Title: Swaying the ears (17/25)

And if you want to favor your spacing closer to the end position, in animation terminology, this is called an ease in, because you're easing into the second drawing. So animate does use the terms ease out and ease in, but they're backwards from how traditional animators um speak and
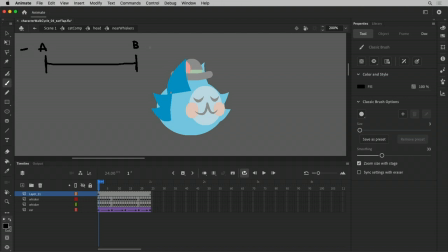think so don't think in terms of out and just think in terms of negative and positive i'm going to try never use the words out and in again in terms of easing because it's just going to confuse things but if you think in terms of like positive numbers are this direction on the number line and negative numbers are this direction on the number line which is kind of like your timeline sort of in this case i think in terms of you know negative is this way positive is this way if you read from left to right maybe that will help i don't know just some way you can keep that straight just think in terms of positive and negative so if I want to ease put an ease on this ear and I want it to favor I want it to favor the the beginning this start position I'm going to go negative set a negative value on this stand so I can set it all the way negative and then on the way back out maybe we'll do the same thing because it's always gonna be lagging because of the inertia and the momentum it's always going to be lagging catching up so it's always i'm always going to give it a uh and
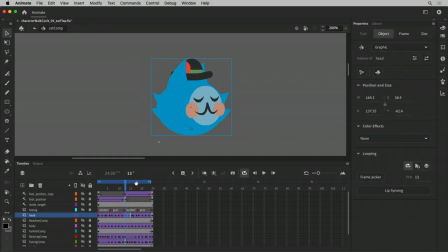now let's see what happens when we this may this may may not work it may look terrible we'll see i can barely even tell but there's an ease on there oh i'll let that ride so yeah
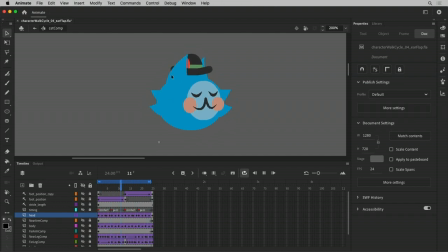and why didn't you flap it well the ear may be you know cat's ears aren't that they're rigid right i mean there's stuff going on in there so it's it's not going to flap as as as much as like a
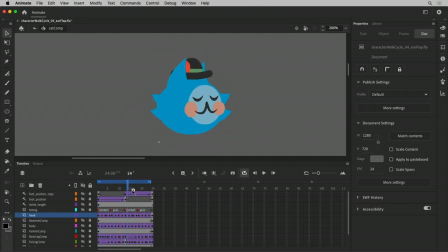whisker would and i know this is not a real cat obviously so like well you can make it more flappy yeah i could uh but i just i don't want to so i'm just going to do it this way all right so let's go ahead and do it this way uh on this other one
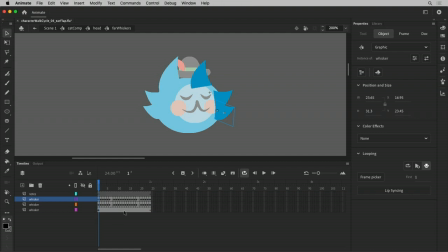same thing um so one uh i need Oh, my pivot is set on that one. OK, cool. So 1 and 13 are in 25. And then 7 is the furthest forward point. And I have 6.
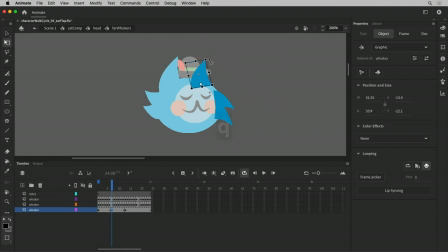And so I'm going to transform this just slightly, a little rotation, a tiny little bit of skew. And that's all I need. And then I'll tween it. And then I just set both of these to negatives.
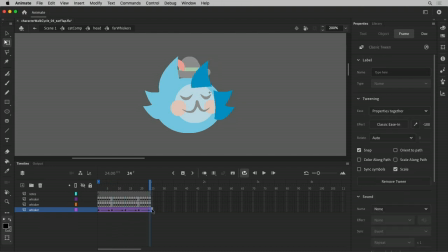and then I just duplicate this set my keyframe at 24 eliminate 25 and then back
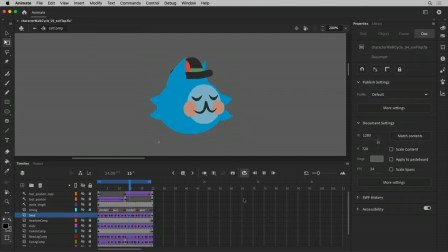up and see how's that working okay and now I got to do the hat do the hat let's press on